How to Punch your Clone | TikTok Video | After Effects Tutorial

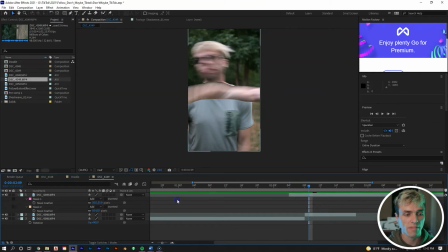(4:13)
And we want to put it at a feather such as 35. And for the second mask, let's put it at a feather of 100. And what that does now is smooth out our arm mask that we've created to help with the So it looks like it has natural motion blur instead of what it was before where it's just a straight edge The line and with the second mass being a feather at 100 We're now cleaning up
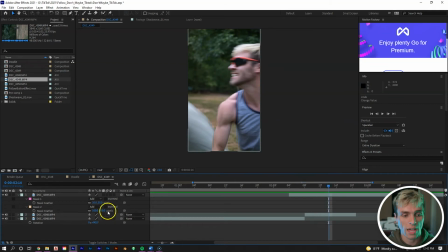(4:32)
that mass going over the background because if we were to have it at zero You can see there's a slight it's very subtle slight line
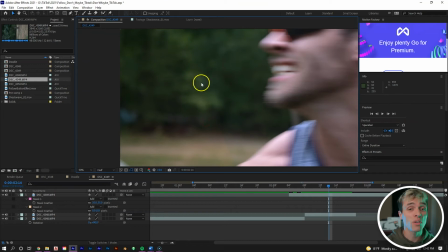(4:40)
being Notice where the color temperature wasn't exactly the same you could fix that line by color correcting as well but it's easier just to put a feather at
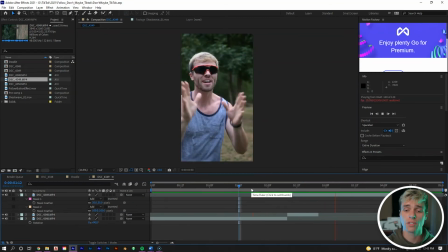(4:48)
100 and that line is gone. So now we have this punch effect. Let's select all the three clips, right mouse click.
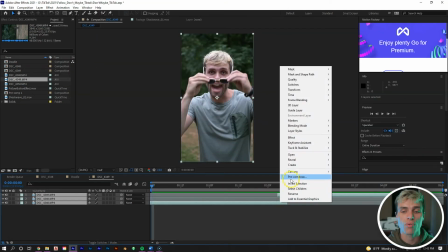(4:55)
So select all three clips, right mouse click, pre-compose, and then put final punch.
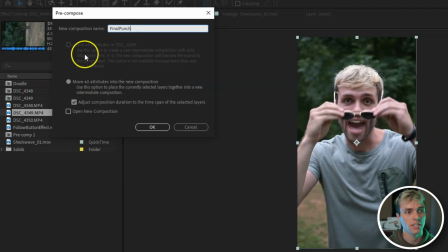(5:01)
And I don't know why this right here is selected, this check mark, adjust composition duration for the time span of the selected layers.
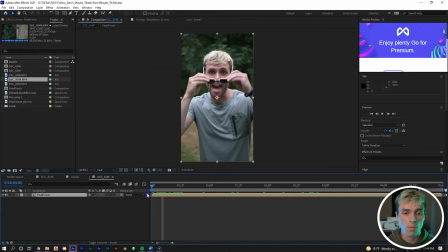(5:10)
Sometimes we want that. We don't want this right here. Hit okay. And now we're going to duplicate this layer let's go to position hit p
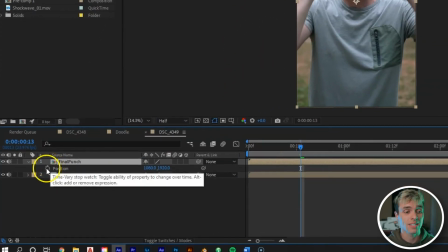(5:17)
hold down alt select the stopwatch tool that brings up our expressions window
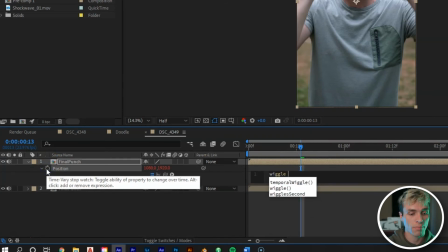(5:22)
we can type in wiggle and then put 100 100
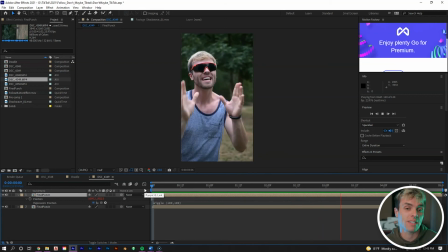(5:27)
and you can see what that does is it gives it a wiggle expression to the position that makes it shake like crazy so let's turn on our motion blur right here for that layer and then let's go to the point where i'm getting decked which is right there.
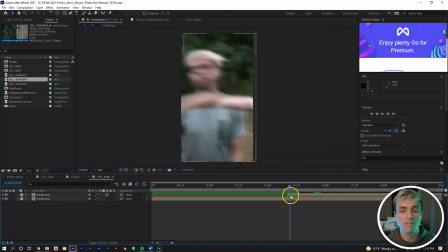(5:41)
Let's control all D to cut the front part of the clip off. And then let's go three frames ahead, control all D and then delete the back end of the clip. So now we're left with just these three frames of the screen shaking like crazy.
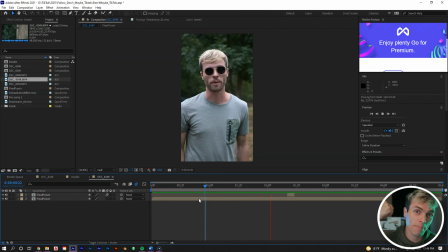(5:53)
And what this does is gonna give a lot more impact to the punch as if when I'm decking myself, it's like the camera shaking from pure power. And that's it, that's the tutorial. Short and sweet like I promised. I hope that you enjoyed it. I hope that you learned something. and I'm sure if you follow me on TikTok, you'll see this effect being used many, many more times because, like I said, those fans, they eat it up. Not sure. TikTok's a weird platform, you know? It's not that it's weird. It's like random stuff works. Can't explain it. Make sure that you like, subscribe, and hit that bell notification so you don't miss anything that I'm uploading regarding After Effects and Premiere Pro tutorials, all in the sphere of indie filmmaking and TikTok content. Two random things? Maybe, but I think this channel can make it work. Possibly anyway, I will see you in the next one